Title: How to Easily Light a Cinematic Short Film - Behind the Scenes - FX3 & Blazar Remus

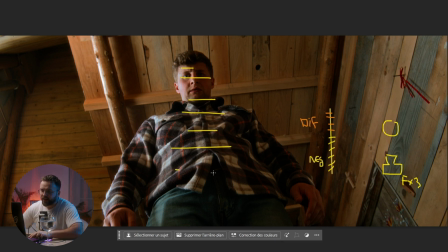4:09 We gain all the exposure here because that's not the window. That's just the B500 doing the job. We have this really nice shadow and really dark that creates this dramatic look of him looking on the ground and doing what he's doing on the specific scene.
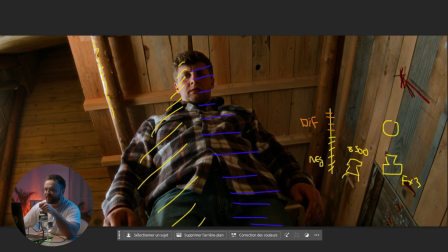4:29 I don't want to spoil you because you need to watch this short film. So on this one I'm going to be really fast because it's all the same.
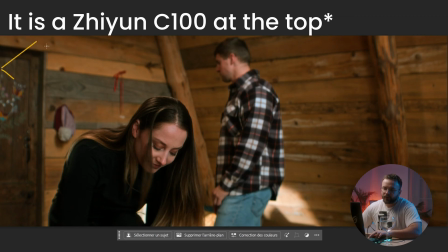4:36 We just move the panel right there to lit both of the actors at the same time because they are moving.
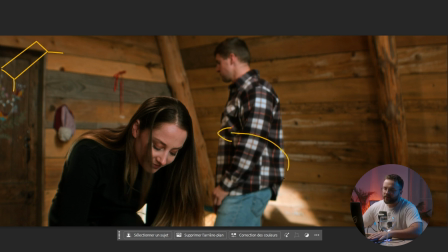4:44 He has some blocking here and she is going there.
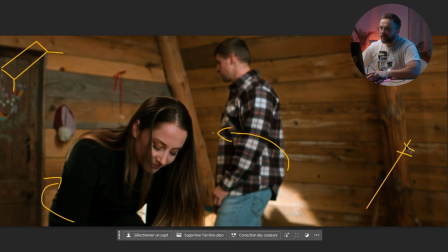4:48 There is still the windows with the negative and the diffusion. I don't remember well, but maybe we put a zoom 200 bouncing directly at the ceiling to gain some
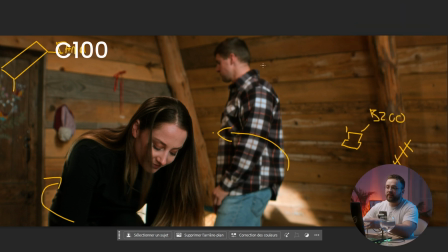5:06 exposition on the wall frame, and we had everything. Still, the Kelvin was still between these rates. Again, like you can see, we have this nice wrap around the face. There is no, it's really soft. There is no delimitation, and all the nice shadow coming there directly pointing at the camera.
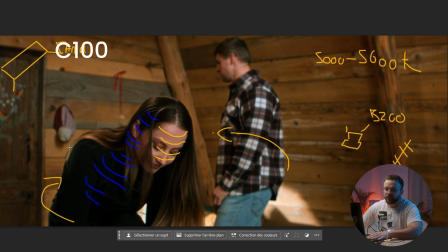5:24 So we are shooting into the shadow, but with some lights that making and him is the same. They pop from the background. But on this one, what we had was this. Like you can see, there is this light coming from outside.
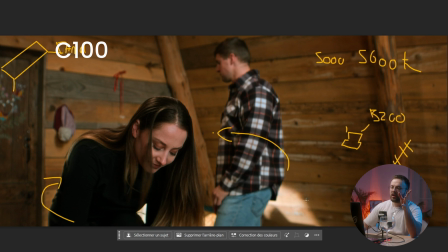5:42 It was not the sun actually, because it was really cloudy this day, so we weren't able to have this type of texture.
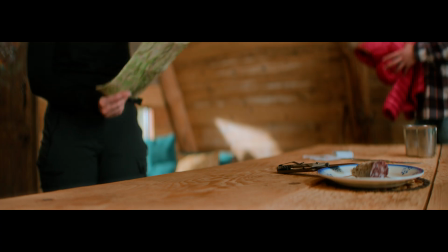5:49 So what we did is to put
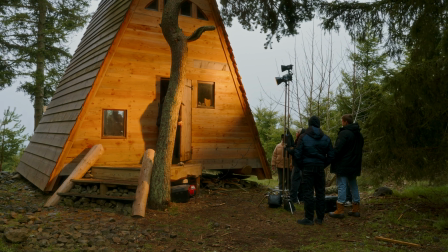5:52 B500 outside directly with a reflector pointing at the window to create a little bit of light coming through.
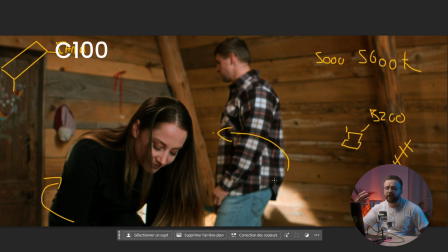5:59 It's the harsher that we can have on this frame. It's here to create the effect of the character detaching from the background and not melting in the wood. And that's it. Again, just two lights. Simple, easy, fast.
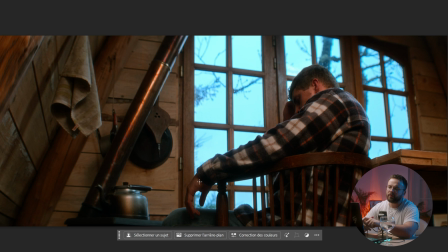6:13 So last indoor setup, this one in particular, because we can see the really big and large window on the frame.
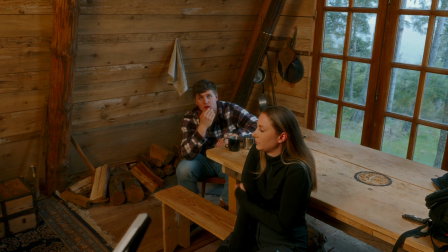6:20 So obviously, Captain Obvious, we weren't able to put the neg and the diffusion on it.
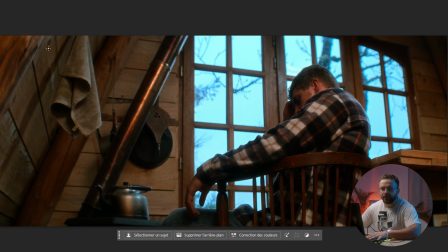6:26 Two lights again. We put a bouncing lights on the left side. You can see some spill actually on the on the corner, and one softbox right there above him,
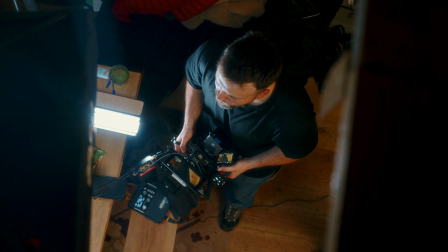6:39 creating this motivate light from the window, and that's it.
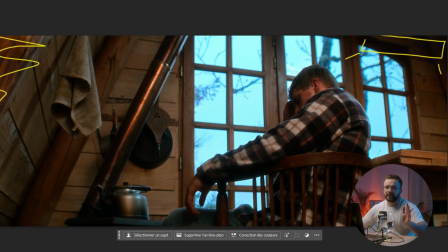6:46 Panel, bouncing, that's it. To have this really dramatic feelings again on it. It's happened at a sad moment in the short film, so he's falling into the darkness.
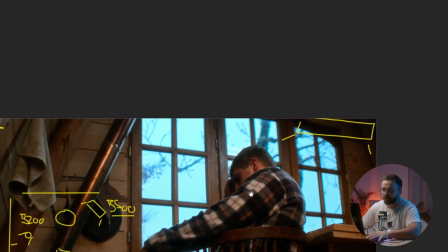6:58 You can't really see his emotion. I really like this frame.
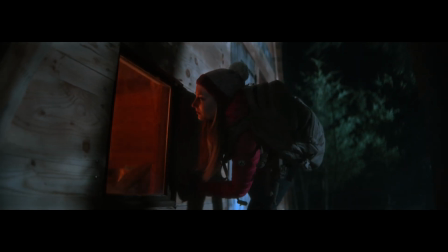7:02 Of course, it's not realistic at all in terms of amount of light and power of the fireplace inside. But I don't know why. I really love this frame because the light on his face is really interesting.
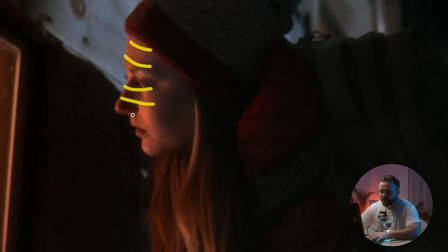7:17 I really like this glow, but it's not too harsh. It's a little bit soft. I really like that.
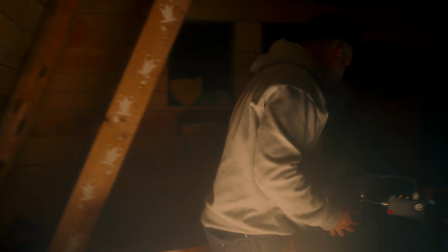7:22 Inside, of course, like you can guess, there is a light. It's not a fireplace doing that amount of lights.
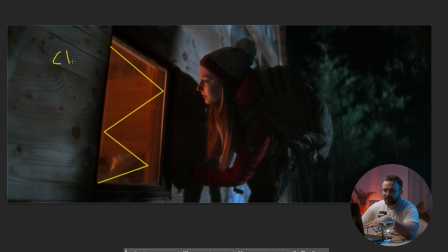7:30 So inside we had some 300 in fire effects
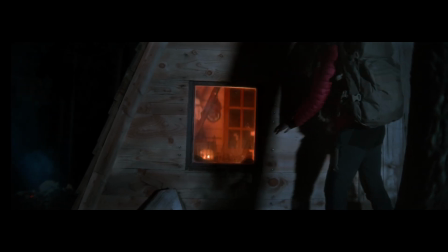7:36 to trying to simulate the fireplace that we can see on the previous frame.
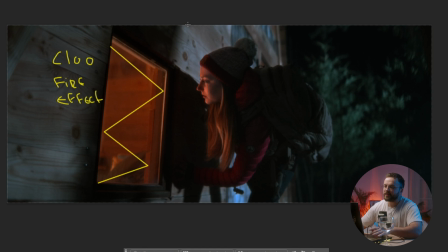7:41 So it's doing almost all the job, directly pointing at a face. It was double diffused to have a softer light. If I'm correct, it was almost one stop of light in terms of diffusion. And behind, we can clearly see here and here the light coming from the Xeon
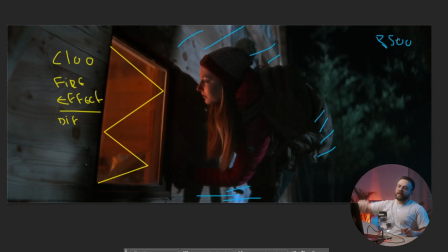8:01 B500 directly with the reflector on the tallest edge I can got from my stand, like 3 meters. And it was really important to have that to really create this difference of color ratio on the frame directly there.